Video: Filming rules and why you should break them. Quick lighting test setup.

I'm always setting up for client shoots and I'm testing the basement and I never film it and never show anybody. And that's a huge mistake because I really think that I could be making content and prepping at the same time, and two birds, one stone kind of mentality. I also realized today that I broke my own rule, but it looks awesome right now. And this is a great test for the idea that all rules are meant to be broken. I always like to be as far back from the edge of the room as I can because in a perfect world, that's the best way to get separation. You get a little more environment and you get a nicer shot normally. I don't have that luxury down here because it's a 8 by 10 room, and not even 8 by 10.
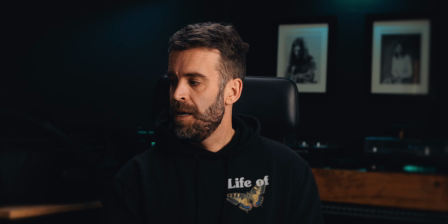0:43 Yeah, it's a small room and you don't have too many options. But I set this up because I wanted to see some color in the shot. That's the little MT in the back. And I think right away, just based on looking at the monitor, it looks awesome.
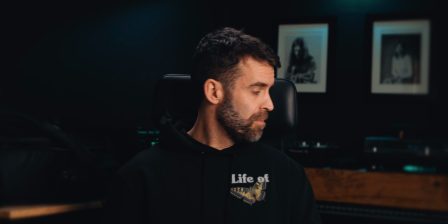0:55 And this goes against my rules because I'm pretty close to the wall here. I'm more than halfway through the room.
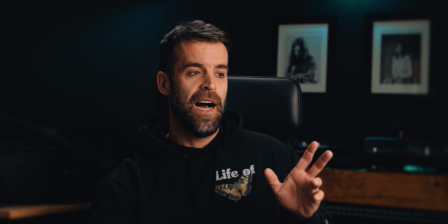1:00 I'm right next to this stuff here. And I didn't think I'd get that much depth with this shot,
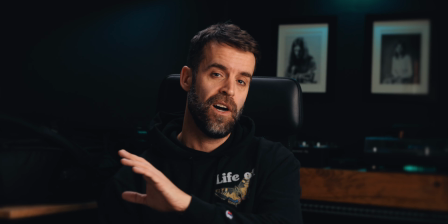1:06 but it looks great and the environment looks great. And I love the color, that teal color on the back wall, black painted wall,
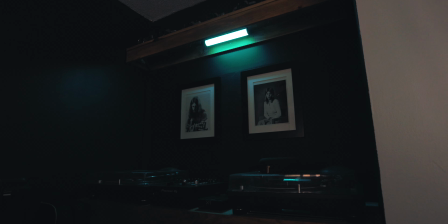1:13 teal color, just coming down from a little magnet thing I put in the back. But it's giving me a nice look.
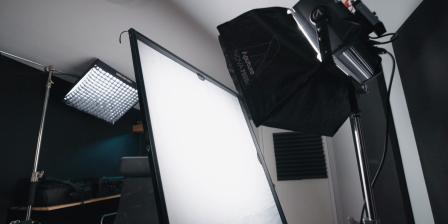1:20 And then I have my Nova over here as my key, and then I have the F22 as above. These two lights are just phenomenal and I want to use them for everything. And I feel like I'm rambling on, but the point of this is break your own rules. Break anybody's rules. Make sure you try everything because you're going to be pleasantly surprised with some things you find out. You'll also find out in certain situations why there are rules, so there's that too. So let's just break down what I did here just to get it out there.
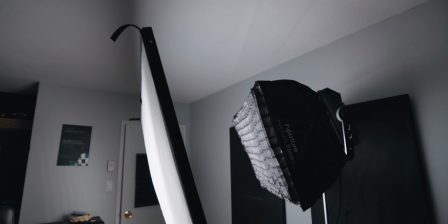1:51 As my key light, I have the Nova P300C with its softbox on and the grid to make sure the light's kind of localized.
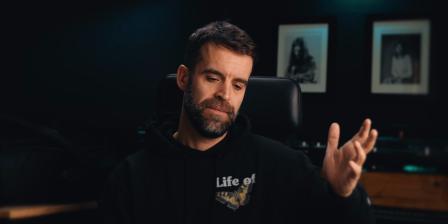1:59 Not localized. Yeah, localized, sure.
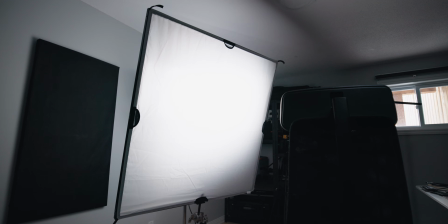2:02 And then I have it going through a 4x4 full stop diffusion, so I'm getting nice soft light on my face.
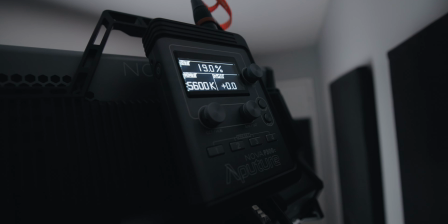2:08 I have it set 45 degrees off, so I'm getting kind of a side-ish lighting, but it's still key.
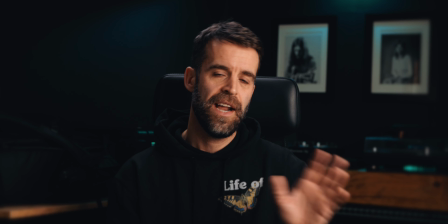2:14 Maybe getting a little tiny Rembrandt here, but wasn't so much my intention. I had it set straight forward, but it was not enough depth and not enough character, not enough mood.
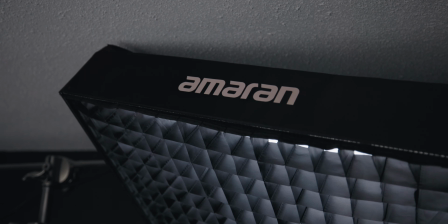2:22 Now the F22C is above me. That's giving me the hair light that's separating me a little bit from the background. And then I have just the MT Pro back there for that pop of color.
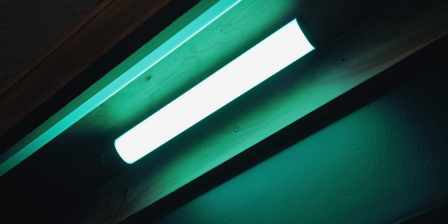2:31 If I didn't have the pop of color, it would still be interesting, but I really like that color.
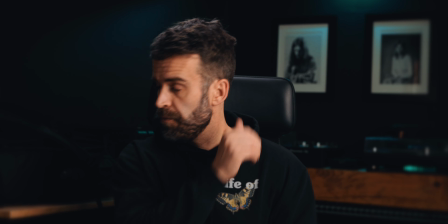2:36 So let's just have a look here and see what it looks like with it off. So one of my biggest gripes with Sidus is that it takes a second to load sometimes.
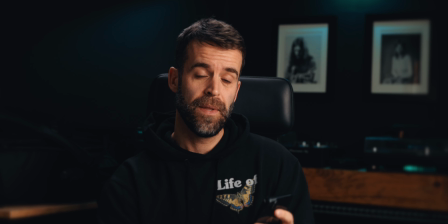2:44 I kind of wish it was just always open, but I don't know if that's a problem they can solve. If you're watching, that's good.
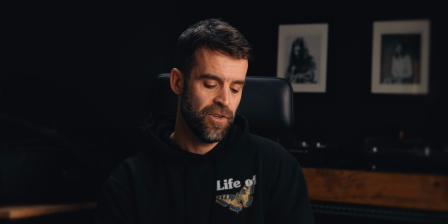2:50 So with nothing, it's still interesting enough, but I like the teal color. And then say I went to like a red, I could change this constantly. And just the way the light falls over here, giving that triangle shape, it's like there's a spotlight.
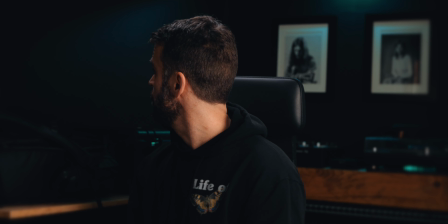3:04 And that I discovered by accident. And that I love. So you can see the color's obviously changing.
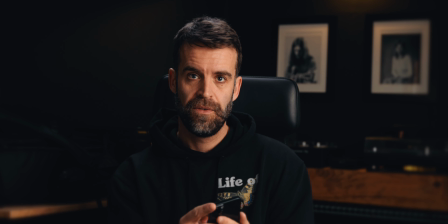3:13 There's a nice little yellow, which isn't bad.
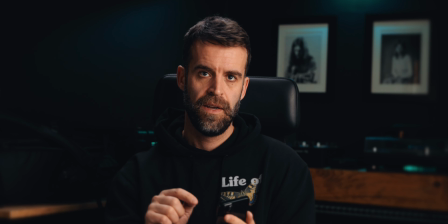3:15 But the teal I like because we're getting the teal color from the light, and then we're getting the warm tones from the orange wood.
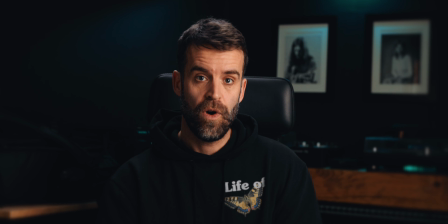3:22 So we're getting a teal and orange background, which is, you know, what you want. But then I'm not teal, I'm 5600. I could also go to this and I could make it just the standard, you know, 3200.
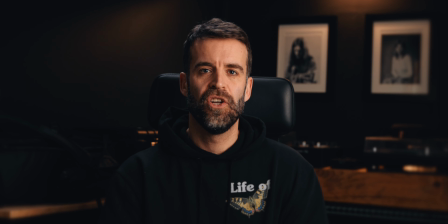3:33 So, you know, this is just a nice clean look, and that 3200 Kelvin on that matches the wood again. And then we're in a realistic scenario.
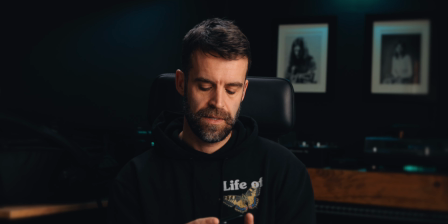3:43 But let's go back to the color because I'm liking that today. Now, at the same time, I can take these colors and I can change them a bit, all of them, but I don't think I would because it would be a little too aggressive. Let's take the Nova and turn it into a
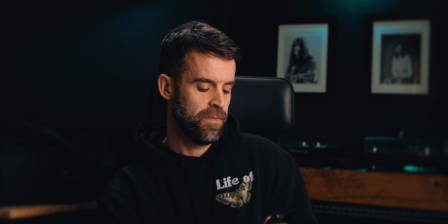3:59 3200 color, just because that would be the opposite of this. And it looks nice color fidelity, I guess, wise, but I'd rather this.